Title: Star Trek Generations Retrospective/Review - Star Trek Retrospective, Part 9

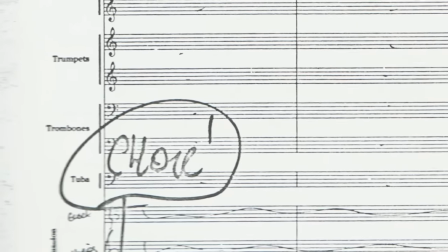For the opening credits, and for the Nexus itself, McCarthy went for an ethereal choir sound, mixed in with subtle synthesizers for an otherworldly heavenly atmosphere.
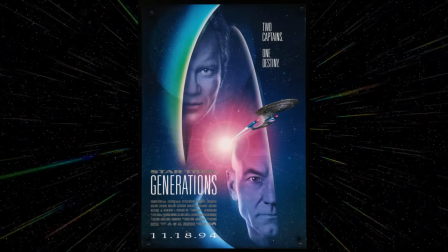After yet another budget-conscious, fast-paced shoot, the seventh Star Trek film, Star Trek Generations, was released on the 18th of November, 1994.
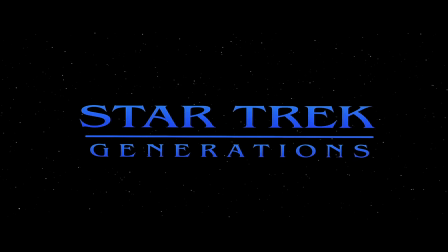Star Trek Generations is another controversial entry in the franchise, eyes, frequently appearing at the top and bottom of many ranking lists.
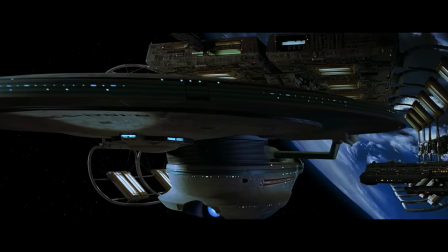Just like with my Undiscovered Country review though, I won't beat around the bush, I actually love this movie.
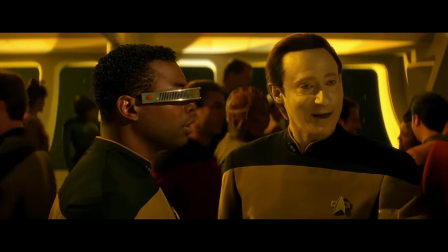It has a number of pretty serious flaws and I understand where a great many of the criticisms are coming from,
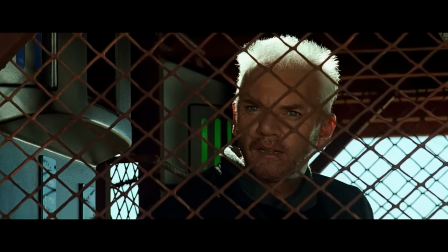but for me, there's just something about this film which really speaks to me.
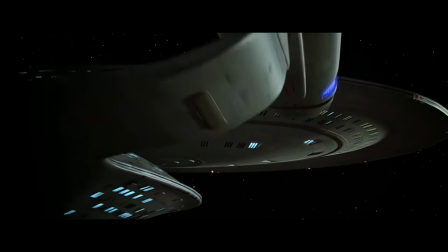For a production so reliant on its TV resources, this is an absolutely stunning translation of the next generation to the big screen.
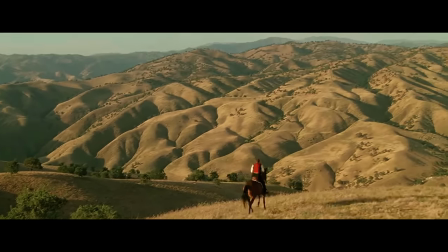John A. Alonzo's cinematography is simply gorgeous. The lighting almost resembles a Rembrandt painting in a lot of scenes.
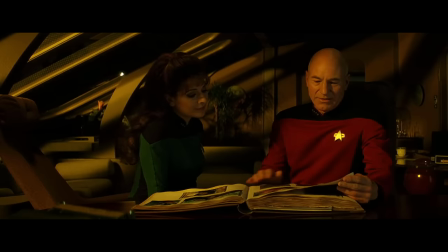The shadows just sculpt the actors' faces in such a beautiful way. It really revitalises these sets which had been lit in such a flat, stagey way throughout the show.
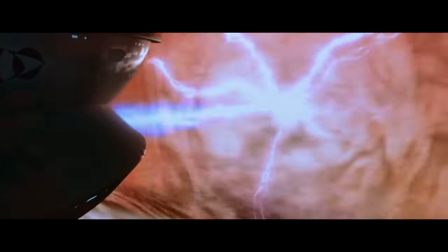And just like Nicholas Meyer, David Carson gets so much dramatic mileage out of relatively small-scale action sequences.
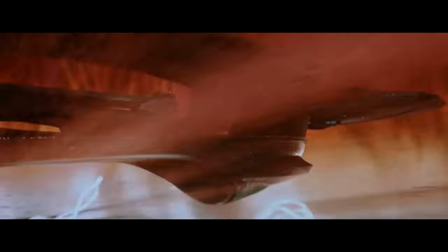His framing often pushes the camera far closer to these ships than usual,
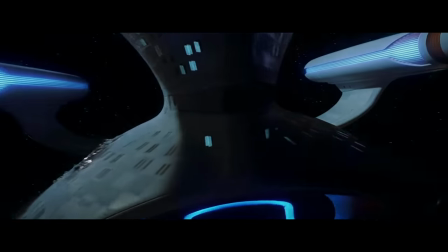making every movement feel utterly massive and every disruptor shot and explosion carries real punch.
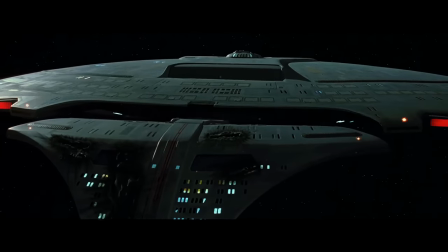ILM's work on Generations is some of the best work they've ever done as a studio in my opinion. It's the perfect mix of traditional motion-controlled miniatures and computer-generated effects.
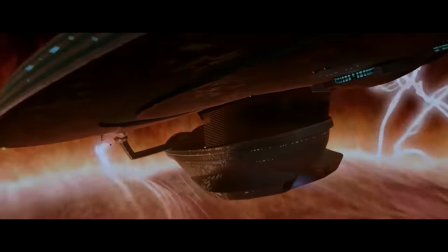Often times you can't even tell when a practical model has been swapped out for a CG one.
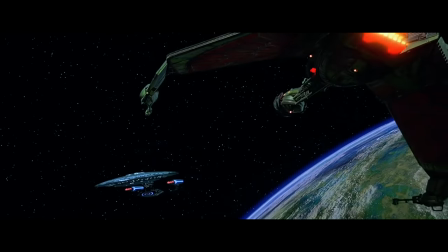It's completely seamless. The battle with the Klingon Bird of Prey and Crash onto Viridian 3 are absolute showstoppers.
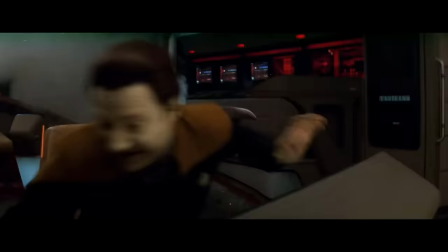Even watched today, there simply isn't a single weak effect in either sequence, it's spectacular.
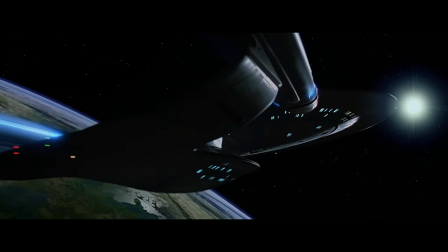Dennis McCarthy's score sits alongside Leonard Rosenthal's Voyage Home or Cliff Eidelman's Undiscovered Country as one of those one-off Star Trek scores.
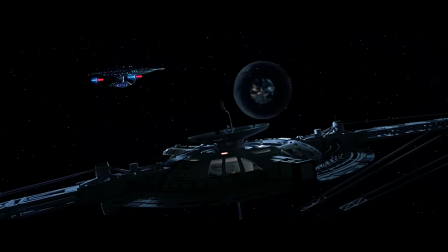No continuity whatsoever with any previous music beyond the Alexander Courage fanfare.
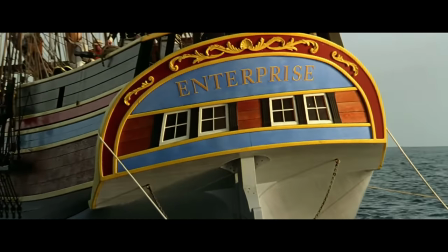That doesn't mean it's a bad score though, in fact quite the opposite. McCarthy's original theme for Generations is so memorable, even singable.
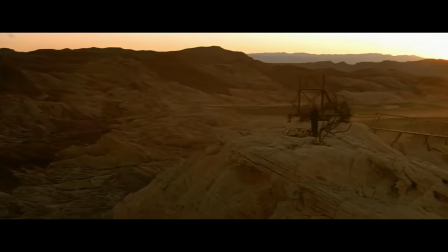I think it would make for a great theme for a future Star Trek TV show. It's hardly surprising considering Deep Space Nine's great main theme was composed by McCarthy.
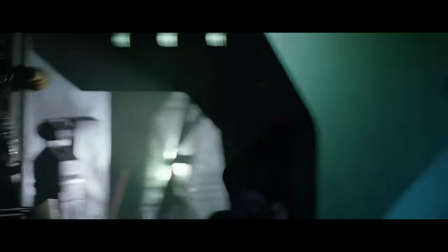The heavy brass throughout the film lends every action scene so much weight and power.
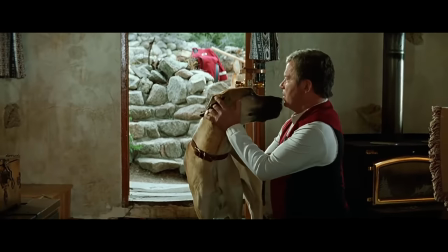It carries the action sequences in terrific fashion, and even succeeds in complementing the more emotional scenes, which is surprising for brass-heavy pieces.
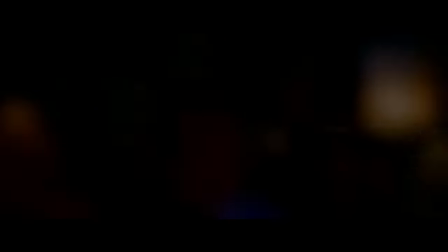It makes the rare turns into synthesizers, strings, and choirs all the more memorable, and succeeds in creating that heavenly atmosphere for the Nexus.
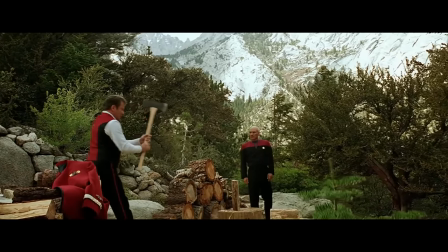I know a big problem a lot of people have with this film surrounds the long-anticipated crossover between Kirk and Picard.
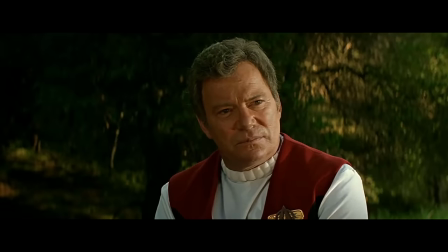Much of the marketing around the film was centred on this meeting, and even the trailers make out that Kirk is in the movie much more than he actually is,
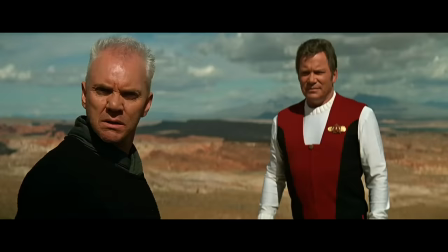so I could understand those who were disappointed by how little the two actually interact.
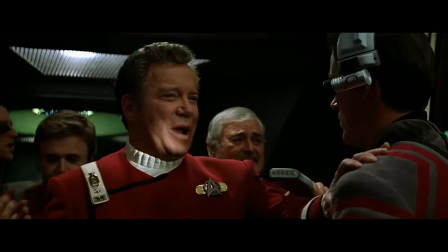That being said, I was never really privy to that sense of hype as this movie came out the year before I was born,
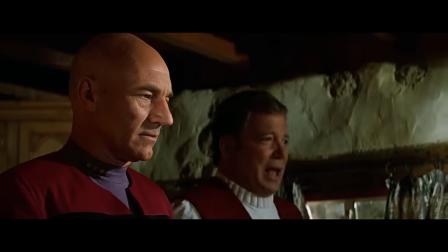so divorced from that context, although they don't share the screen for very long, their dialogue and chemistry is fantastic and this is clearly more Picard's story anyway.
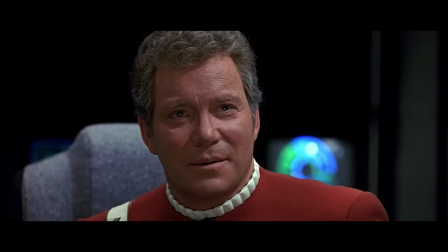I've always felt like the undiscovered country was the last big heroic send-off for Kirk and his appearance in Generations is more of an epilogue.
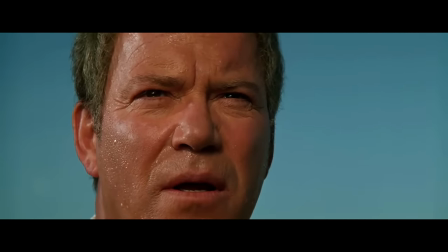I also know a lot of people were disappointed in how Kirk ultimately dies,
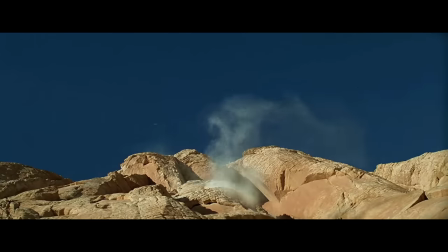preferring the last stand concept described in earlier drafts of the script, but the emotion of the scene really works for me,
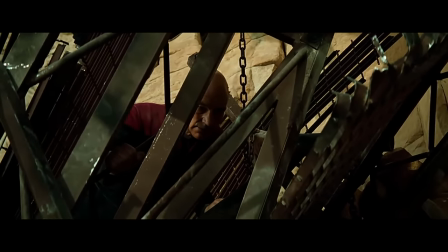partly because of just how understated it is.
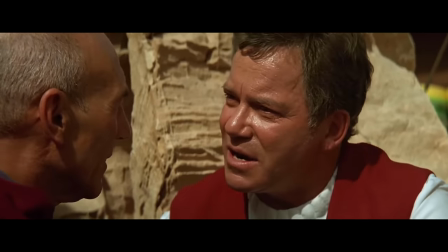I feel like there's some sense of poetry in James T. Kirk coming back to save worlds one last time without anyone actually knowing about it.
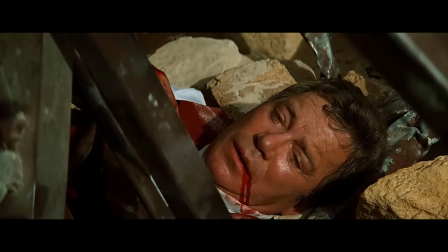And Kirk's last moment is some of the best acting William Shatner has ever done in the role, The moment where Kirk's typical,
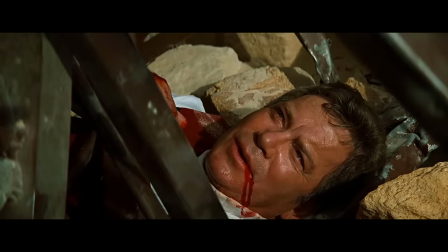jovial, cowboy swagger fades, and he realises this truly is the end,
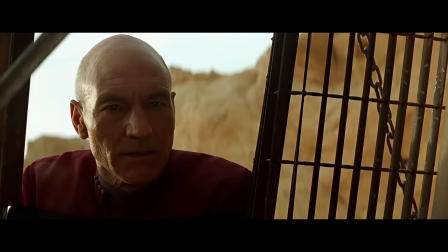is heartbreaking stuff, and McCarthy's music really hammers it home.